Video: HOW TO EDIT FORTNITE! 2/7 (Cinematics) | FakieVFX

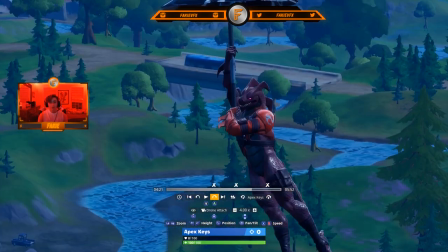For environment, I use drone free. All right, so now we're in drone attached. One thing that you notice is that it's terrible quality, and that's because I'm in all those settings.
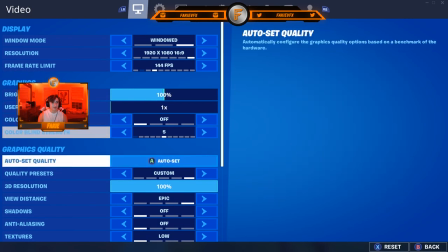So what you wanna do is go to your graphics quality settings and make everything epic.
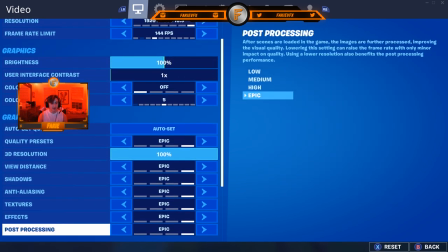If you have a pretty bad PC, because most PCs can handle this stuff, if you can't, I would turn down post-processing first, and then anti-aliasing next.
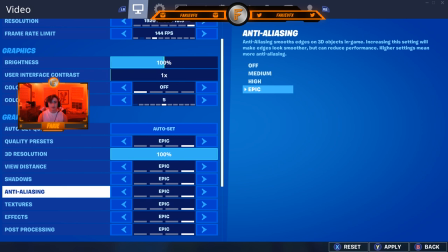Only because those don't really make a big difference in the quality, and when you add color correction stuff, it's not going to be noticeable. So if you can do all epic, and if you physically can't,
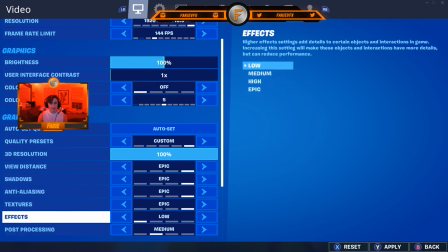and like your PC like cannot run it, then just turn these down to like medium or high or whatever you want to. Alright, so now we want to mess with the settings of the camera, so we just go to your camera icon.
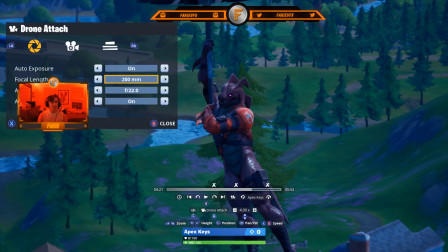And we have four options. We have auto exposure, it's not really an option, focal length, aperture, and auto autofocus. Personally, I have autofocus on all the time. Aperture, I usually have that. Depending on if there's a gun in the scene, I would usually, okay, if there's a gun, I would go like 4, 5.6.
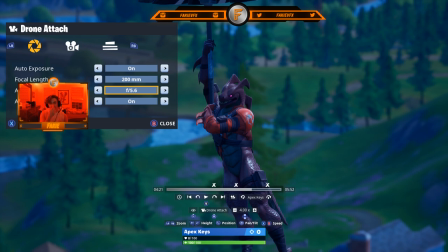Just because sometimes the depth of field is too shallow that the gun isn't in focus or the character isn't in focus.
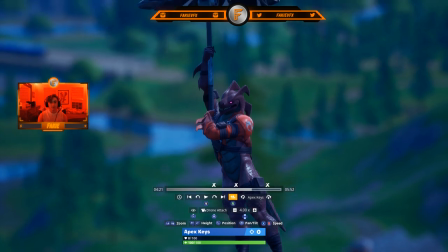In this case, I'm going to do f2.0 just because I want the really blurry background, but I don't want to be too blurry.
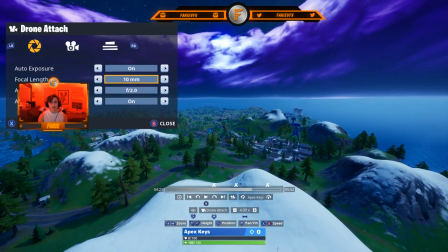And then focal length, unless you're doing some like crazy FOV shit like this, and it would be like all close up, kind of like a third person view or something.
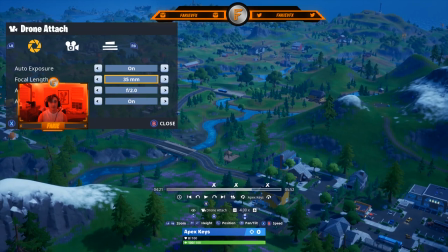I don't really know what it would be like, but you get the point. I would never go below like 50 millimeters just because it doesn't look that good, honestly.
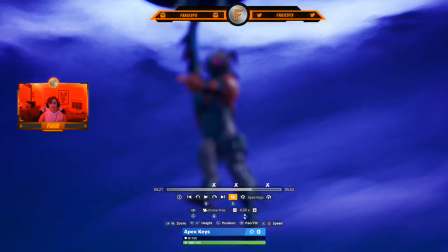I'm gonna go 100 for this in, and basically I just want to get this guy gliding onto the platform right here,
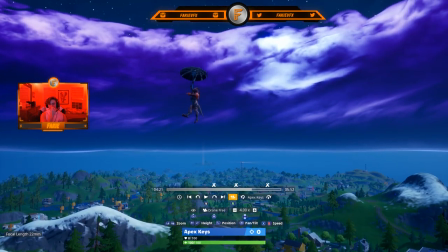because that is what happens before the clip starts. So what I'm going to do is make sure it's in focus, first of all.
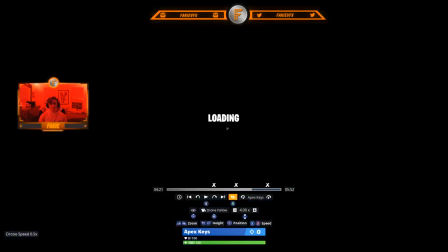It doesn't look in focus right now. I don't know. Oh, because I'm in drone free. There we go. There's a... That's what happens. Make sure you're in drone attach.
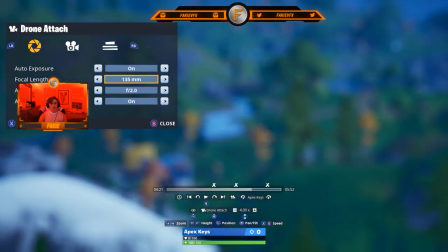And for this, I'm going to go into 100. I'm going to do 135. And at f.2, or not f.2, f2.
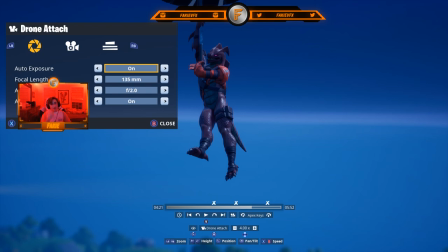If the exposure is fine, you don't have to really mess with the auto exposure. But I usually have it off. And I set it to what I would want it to be.
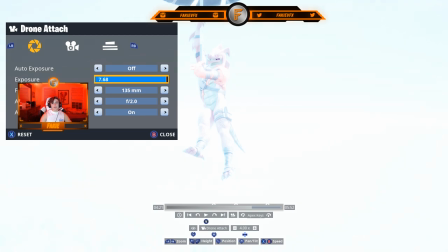Obviously, you don't want your exposure to look like this. Like Dan's edits, you want to have it... I would just try to match it with your clip.
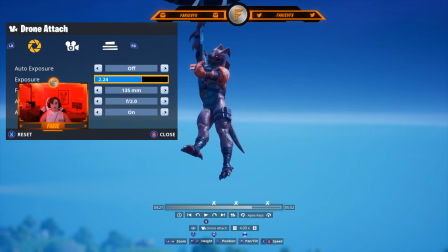And in my clip, it's daytime. So I'm going to try to make this look like daytime. So I'm going to make it like maybe 2.24.
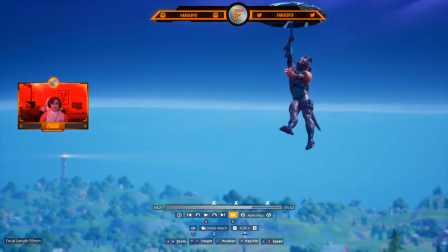That looks fine, honestly. Yeah, it looks fine. And now I'm just going to zoom in to my 100.
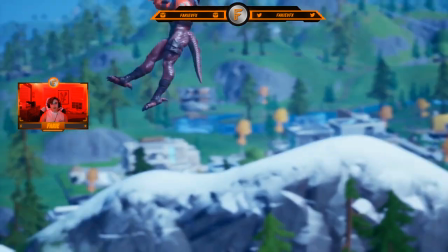I'm going to do 135. I'm just going to try to find a good composition right now.
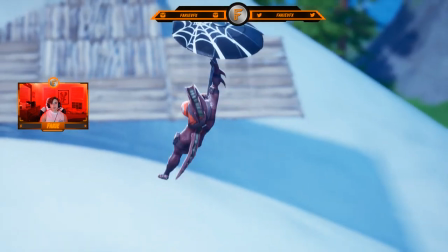I do want to get the platforms in frame, but also if it's too wide like this, it's so obvious that it's fake.
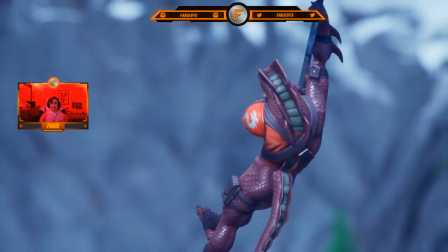So basically, your goal right now is to make it look like this is the actual like replay file of that game.
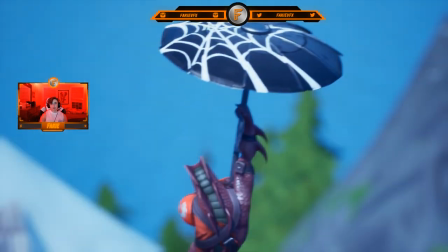I mean, personally, I like to think that way. This could be good, but I feel like he's too high. I'm actually going to wait. I'm actually going to go into...
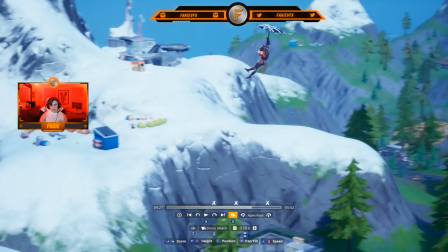All right, so I'm going to slow it down to 0.5, and I'm just going to wait for him to get a little bit closer.
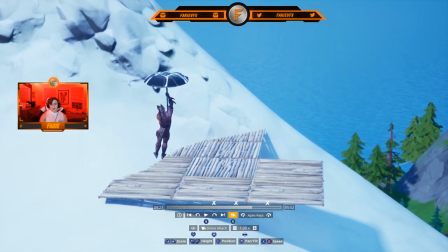So like right there. And now I can go into 0.1.
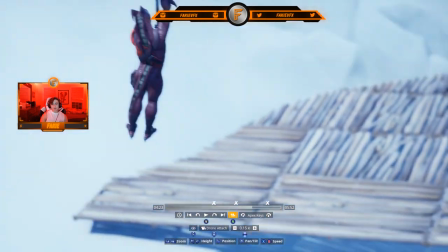And 0.10 is the slowest speed you can go in replay mode, so I recommend doing that just because in the end, you'll have more frames in After Effects.
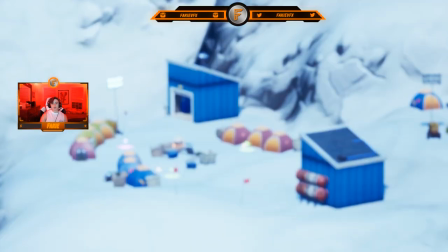It's just easier to work with, personally. So yeah, I'm going to get a shot of him coming down, but I don't want to get this like campsite in my shot, so I'm just going to do it from this angle.
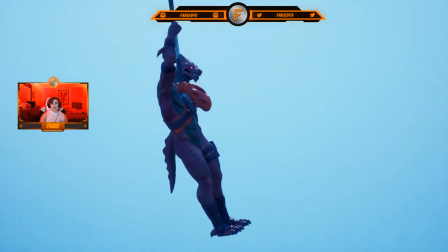But yet again, there's literally nothing up here, and the last thing you want is an empty composition, so, and it would look kind of terrible like this.
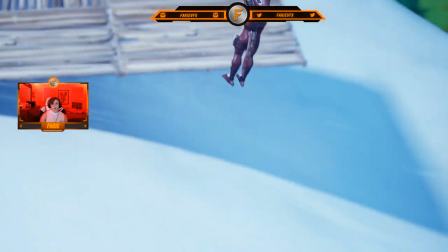I need to have something in that frame other than just the character, so I'm going to do an angle like this, and I'm just going to, I'm going to have this.
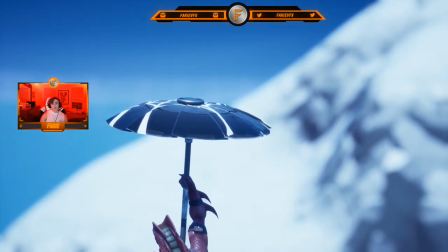I always recommend thinking out what you want to do in your shot before actually recording.
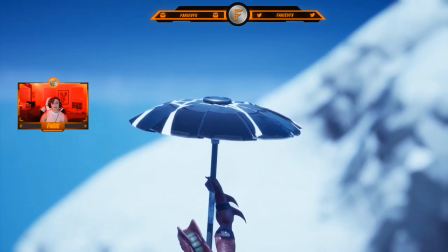So what I do is I keep on a still frame, and then I do the motion I want to do. So in this scene, I want to do this kind of motion.
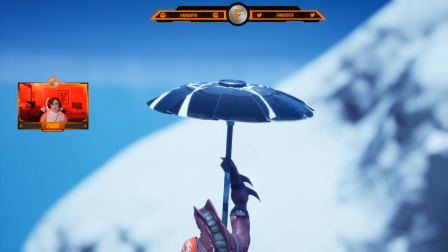I want to go down while moving backwards. So something like this. I think that'll look good.
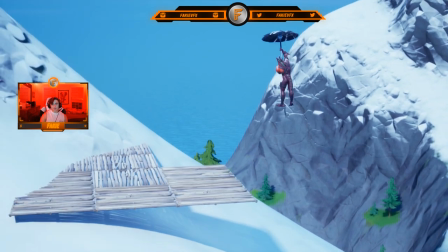So I'm going to wait for him to get a little bit closer, like there. And now I'm gonna record.
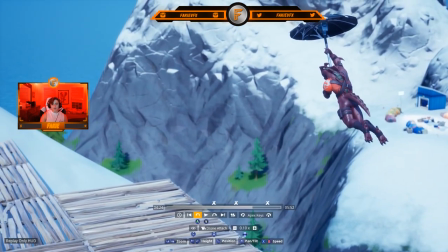Actually, I'm gonna go a bit back. Actually, I want a 2, and now I'm gonna record.
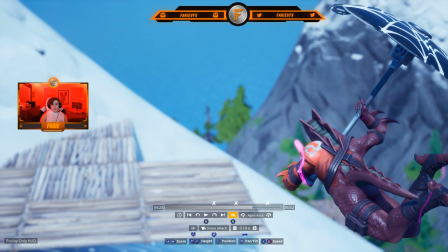What I'm gonna do is make sure it's at 0.10, make sure all my camera settings are Gucci, aperture good.
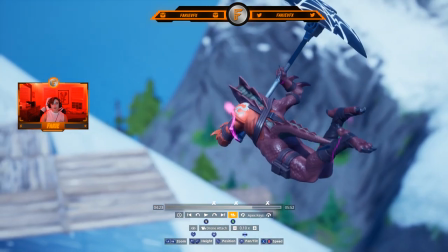Actually, I'm gonna change my aperture to 1 just because I don't want it to be that blurry, but also this clearly looks fake right here.
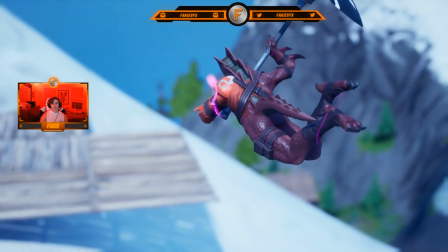Right now, this composition isn't the best, so I'm just gonna try to zoom in and make it seem like it is actually a good composition.
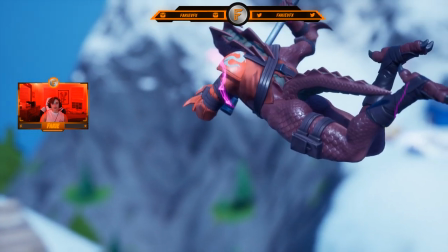So, like right now, I personally think this is fine.
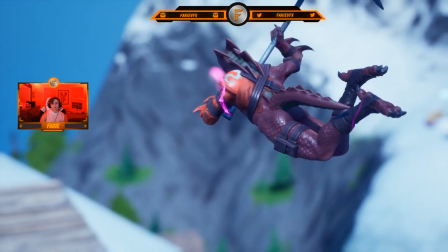You have the green trees in the background, the red maroony skin, the snowy mountains, and the platform right here.
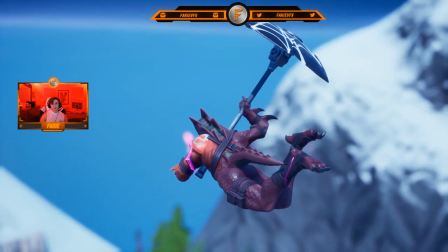So personally, I think this is gonna be fine. So I'm gonna do the same motion. I'm going to come down and kind of rotate like this.
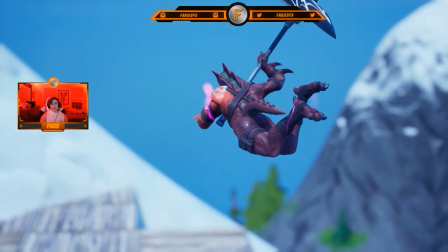So in the actual scene, I can do a zoom out transition, which that will be in the next video or the video after that.
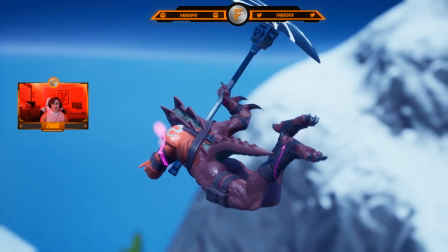All right, so let's record.